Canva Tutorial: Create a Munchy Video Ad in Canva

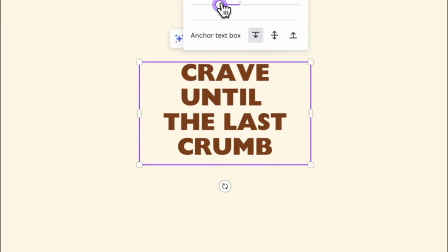(4:05)
Despite its simplicity, I still want to make things a little bit dynamic.
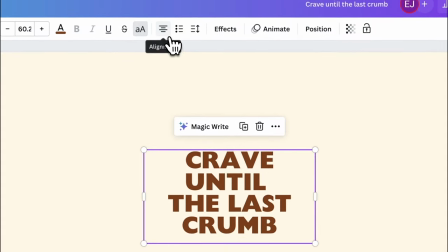(4:11)
So let's have it left aligned.
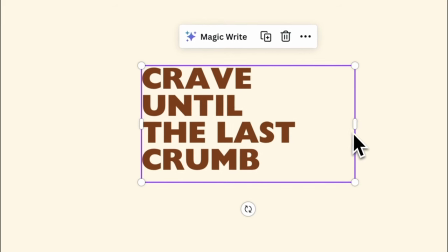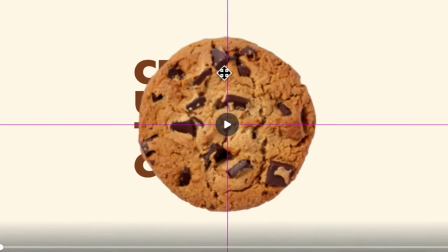(4:19)
Then let's get our transparent cookie video we created earlier. Then put it on the center, on top of the text like so.
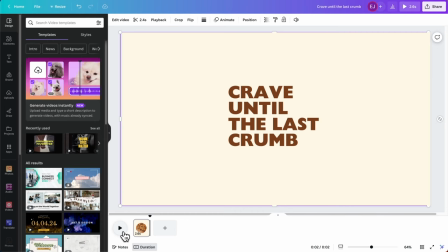(4:28)
Play it, and I think it looks good as is. I think we can still push the idea a little further by literally adding a last crumb.
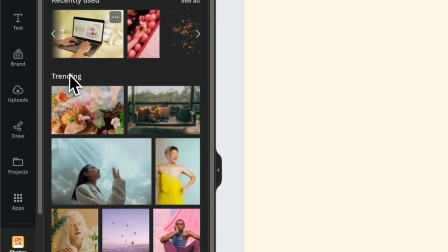(4:37)
So let's hover to the sidebar and click Photos. Then type cookie crumbs on the search bar.
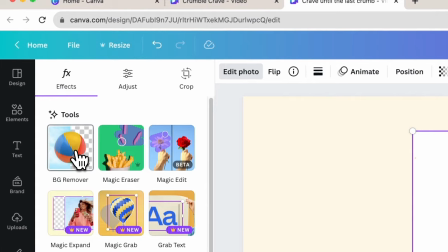(4:49)
I think we can go with this one. Let's apply background remover to it to remove the background and the shadows.
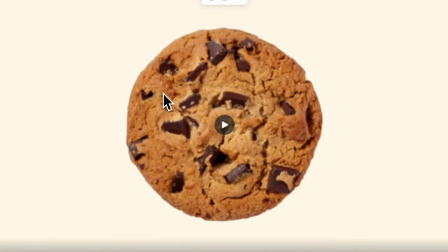(4:57)
Lower the opacity of the video for now so we can see things clearly as we lay out the comp.
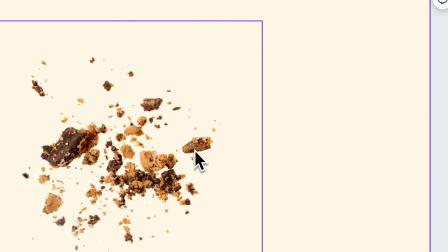(5:06)
Let's crop this little piece here.
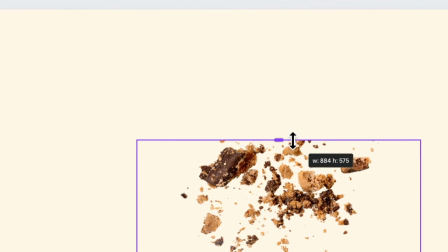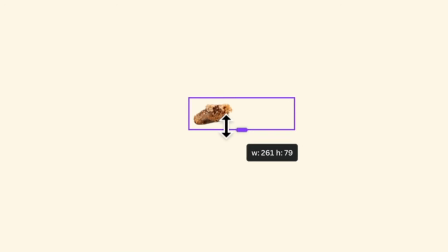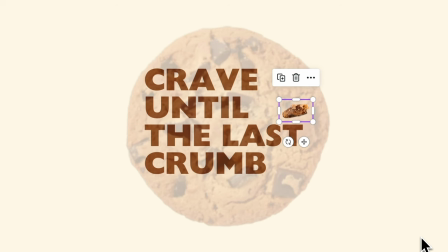(5:18)
Put it on this part of the text and tweak it as you please.
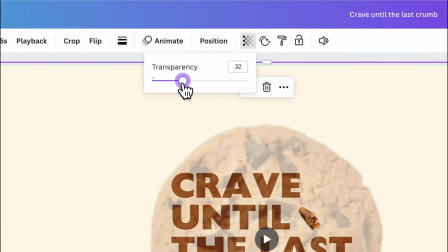(5:25)
Turn back the opacity of the video and select it together with the crop.
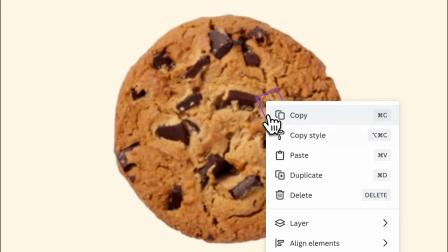(5:33)
Right click on it and select show timing.
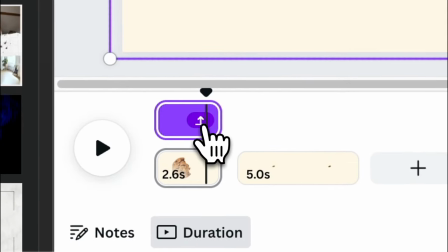(5:37)
Now go to the timeline and click this icon over here to reveal the timeline.
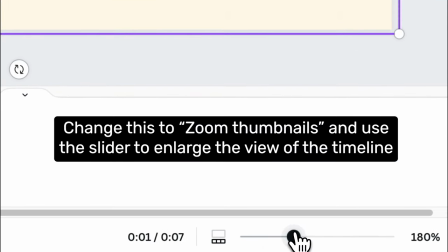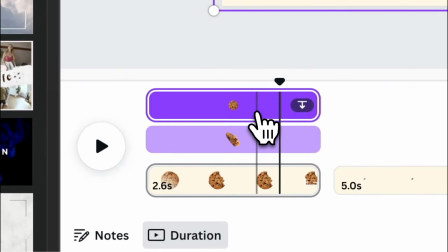(5:48)
Reduce the timeline of the cookie to leave some space for the crumb.
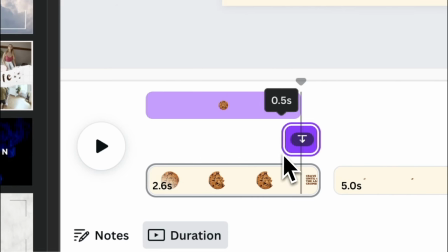(5:53)
Then finally, slide the timeline of the crumb to the right until it aligns with the end part of the cookie and make sure they're not overlapping.
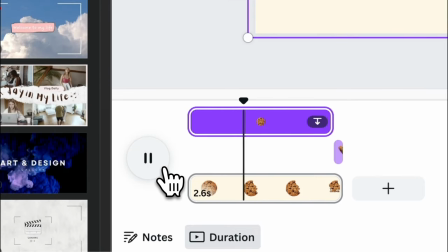(6:03)
Play it, and here's your first scene.
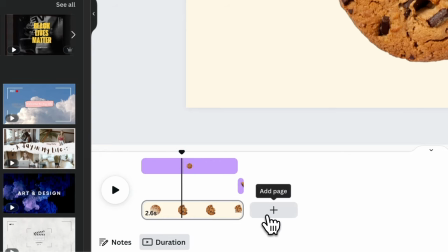(6:10)
Go to the timeline and press this plus icon or add page to create a new page. This is the part we reveal the logo of Crumble Crave. So using the same typeface, let's simply type Crumble Crave in all caps.
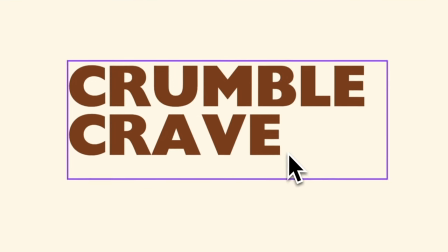(6:23)
Then let's have it left aligned again. Once more, I want to highlight the idea of Crave until the last crumb and the logo itself. And for me, the closest way to show a crumb on the logo is by adding a period after Crave. That's looking good. Let's make sure it's centered and we can scale it up a little bit as well.
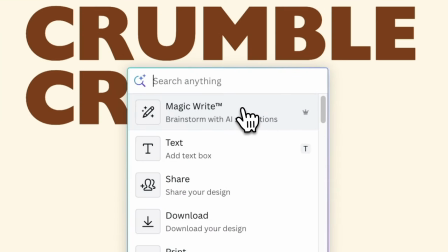(6:48)
I really want the audience to crave at this point.
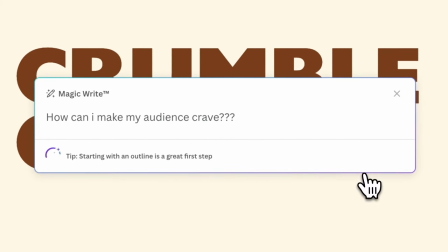(6:53)
And the best way to do it is to show them the good stuff, the cookies.
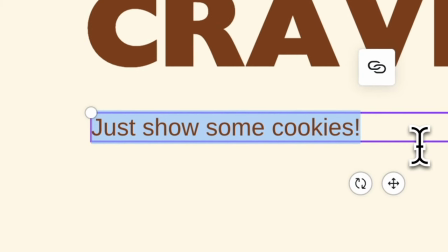(6:58)
So let's find a tasty looking video of a cookie this time.
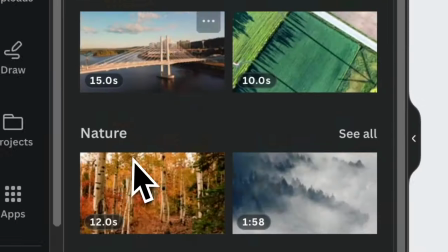(7:02)
Simply click videos on the sidebar like so, and type cookies on the search bar.
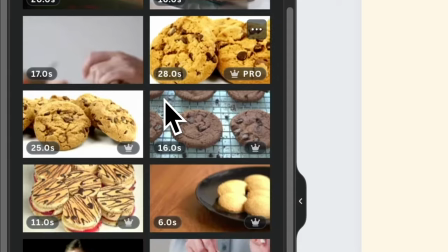(7:09)
Canva has tons of cookie videos in the library, so you have a great time exploring them.
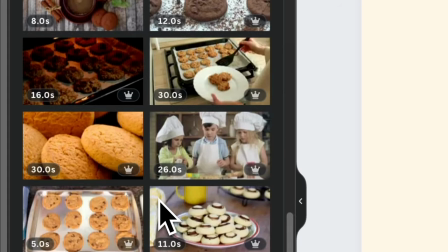(7:14)
But just make sure that your chosen video shows cookies that look like your initial video from scene 1.
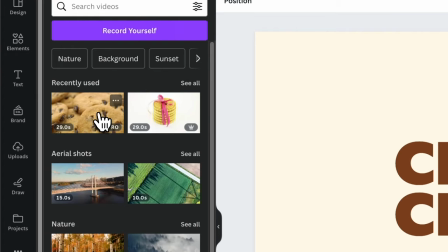(7:21)
To save some time, I already prepared a cookie video we'll be using for this tutorial.
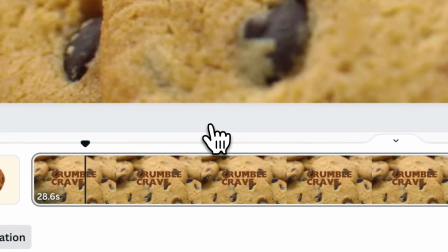(7:28)
Right click on it and select replace background. Obviously, we have to change the color of the logo so it can stand out against the video.
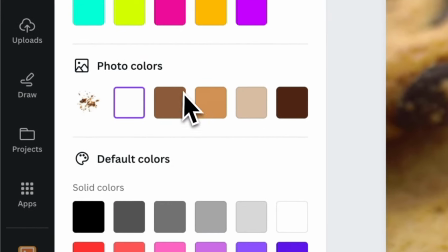(7:37)
So let's change it to white. And maybe add a little shadow as well by adding a left effect.
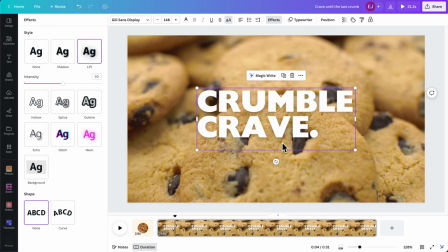(7:48)
Now, let's design scene 3.
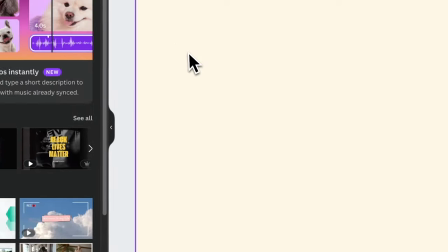(7:53)
Add a new page and let's change the background to dark brown to shake things a little bit.
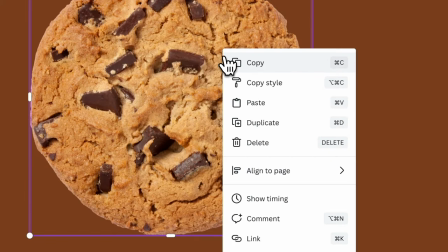(7:59)
Then let's use this cookie again. Duplicate it and lay them out like this.
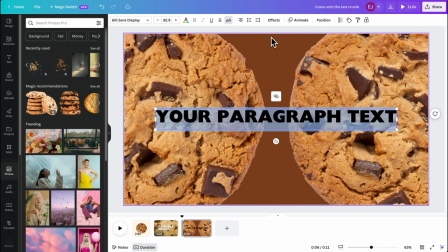(8:09)
We can add the text in the scene to make it more engaging.
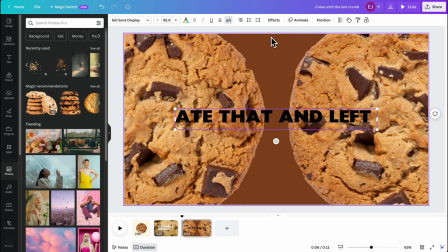(8:12)
So using the same typeface, let's type ate that and left no crumbs.
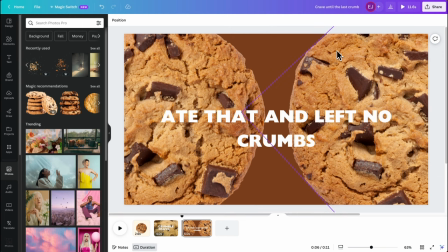(8:20)
Now I want to make the text circular to replicate the form of the cookie.
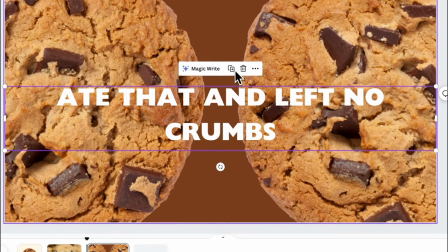(8:24)
So let's simply select the text, click effects on the top bar, and select curve.
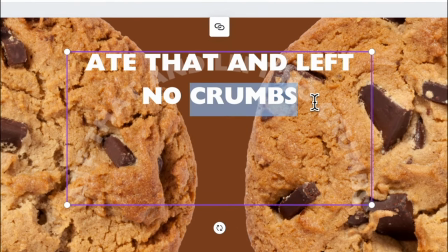(8:32)
Feel free to repeat the text to make it full circle.
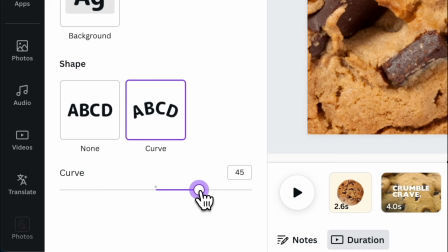(8:39)
And adjust the curve slider accordingly like so.
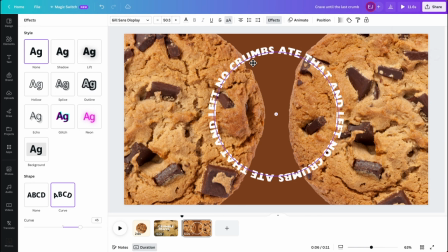(8:46)
Scale it like this and place it on the center.
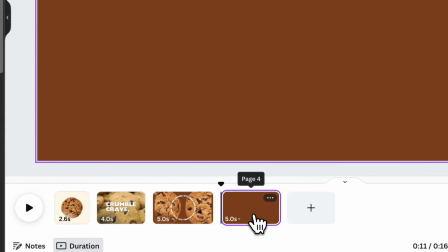(8:52)
Now add another page for our final scene and let's make the background beige again.
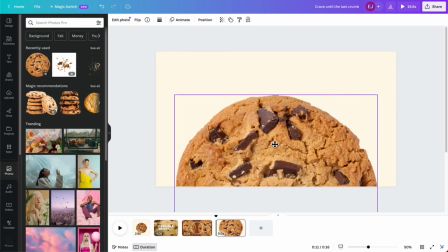(8:57)
Now let's add our favorite cookie again, blow it up like this, and place it on the bottom part of the frame.
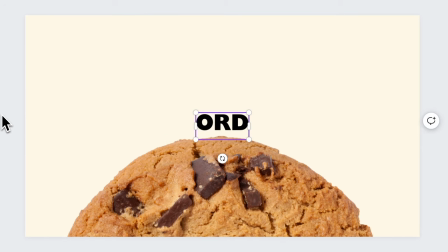(9:04)
This scene will be our CTA. Or call to action. So let's make it straightforward and type order now.
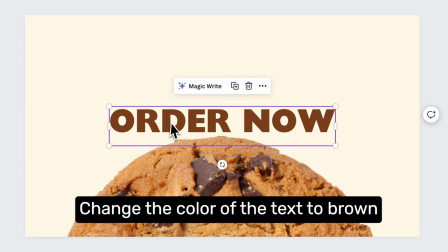(9:11)
I just feel that the current CTA is a bit lacking.
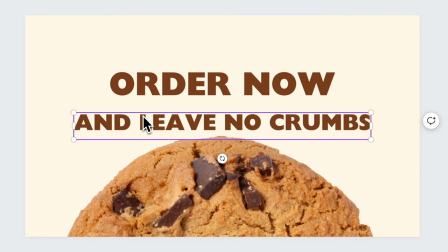(9:14)
So to make it more interesting, we can tie it to the idea of our tagline by adding and leave no crumbs below.
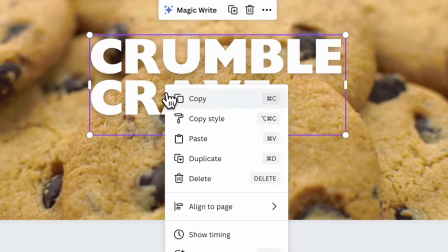(9:23)
Finally, let's top the scene off by placing the logo on top of the frame.
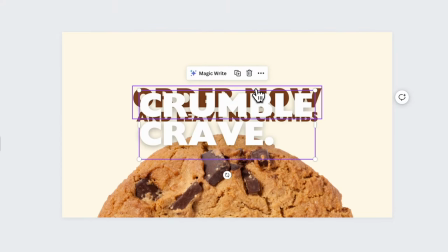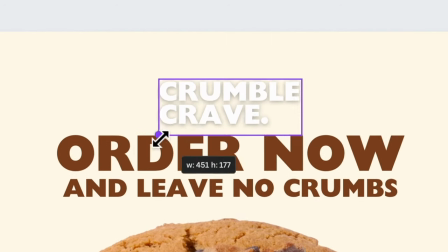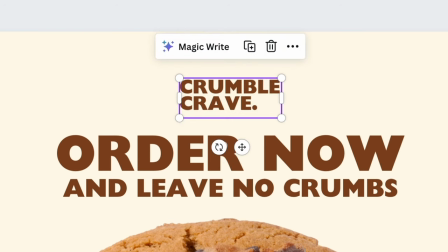(9:37)
Just change the color to dark brown, remove the lift effect, and there you have it.
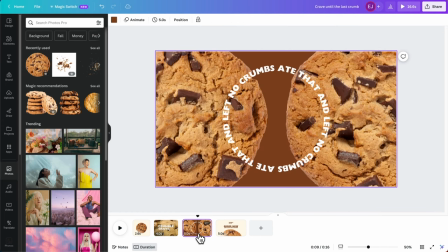(9:44)
Now we're done designing our scenes. And let's proceed to animations.
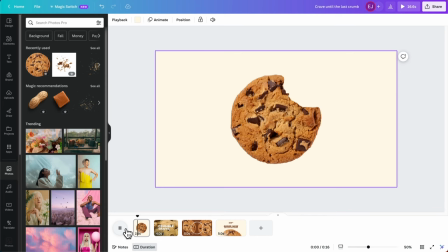(9:53)
We don't have to touch page 1 anymore since the cookie video is already doing the animation. So let's jump straight to page 3.
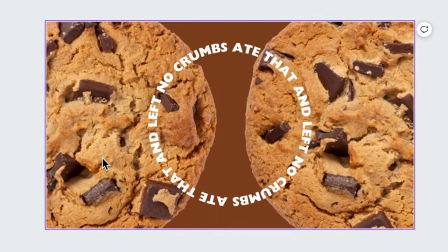(10:01)
On this page, we have a handful of things to animate.
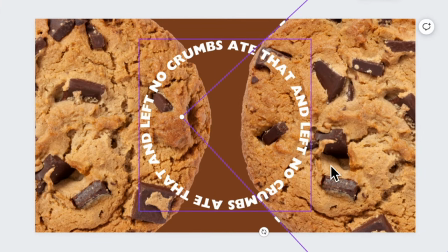(10:04)
We can add rotate to the cookies and shift animation to the text on top of another rotate.
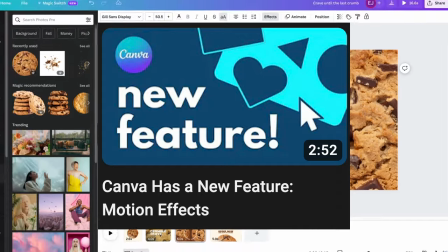(10:10)
If you want to learn more about the new rotate animation, feel free to check my other video tutorial for it.
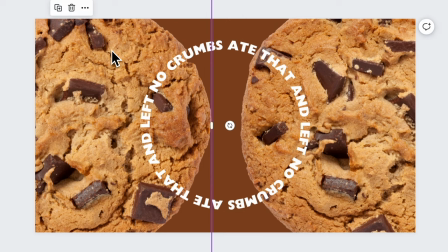(10:16)
Now select the left cookie, click animate, and select rotate animation.
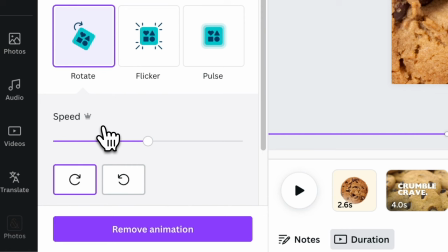(10:23)
We want our cookie to rotate counterclockwise. So simply select this counterclockwise icon. Feel free to adjust the slider if you want it to rotate faster or slower. But for now, let's keep the speed all the way down.
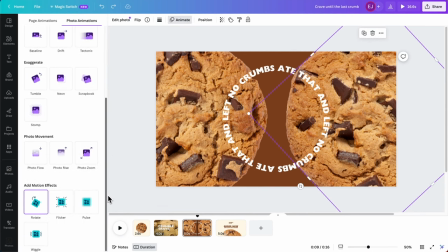(10:38)
Then add the same animation and setting to the other cookie. Now add rotate on the text as well, but make it clockwise this time to add the contrast.
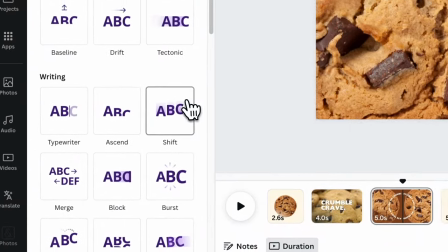(10:49)
Then add shift text animation, select on enter,
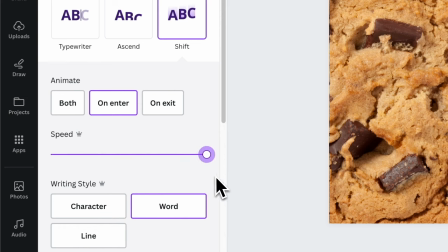(10:54)
set the speed to its maximum, choose the word writing style, and there you have it.
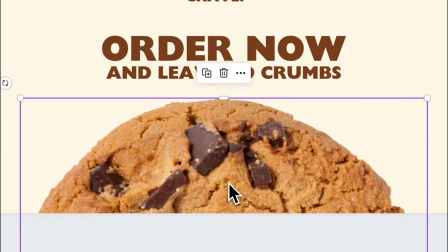(11:02)
On page 4, apply the same animation to the cookie, but make it clockwise this time.
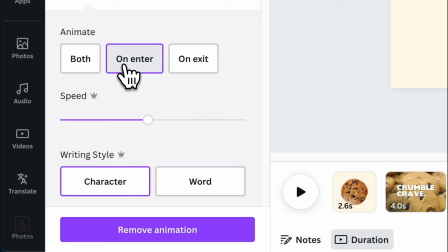(11:08)
Let's add typewriter animation to order now, set the animate setting to on enter, and choose word writing style again.
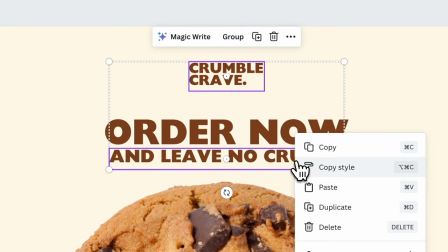(11:17)
Finally, for the logo and subtext, let's just cut them in by adjusting their timeline.
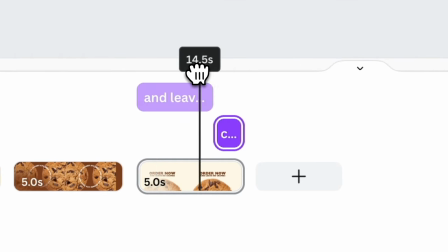(11:22)
Let's make the subtext appear before the logo to create a little anticipation in the end.
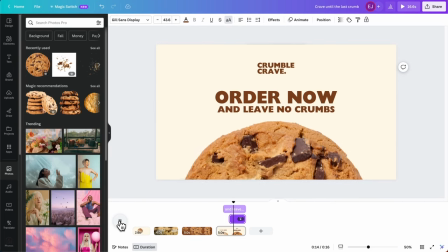I use 3 different transitions in this video ad. First one is mask transition.
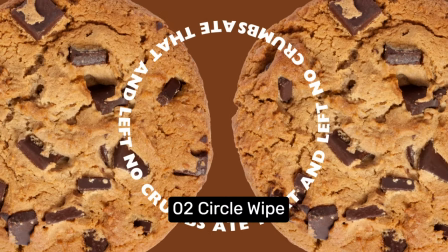(11:39)
The second is a simple circle wipe transition. And finally, my favorite match and move transition.
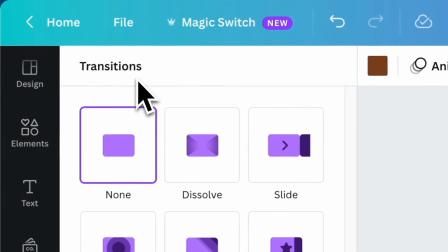(11:45)
Let's go back to our pages and start with the mask transition. Now, if you'll notice on this panel, the mask transition button is not here at all.
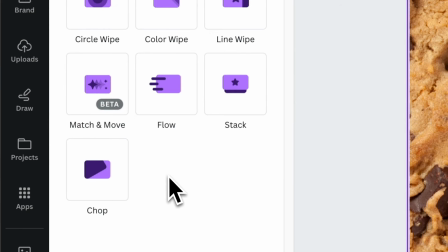(11:54)
That is because it's not a transition per se, but a hack using a combination of different features.
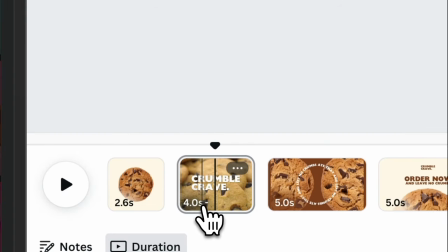(12:00)
To set this up, go to page 2, then put the beige solid on top of everything.
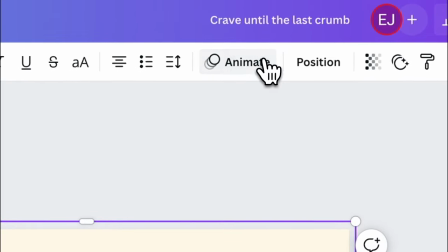(12:10)
Select the solid, then on the toolbar, simply select animate and select create an animation.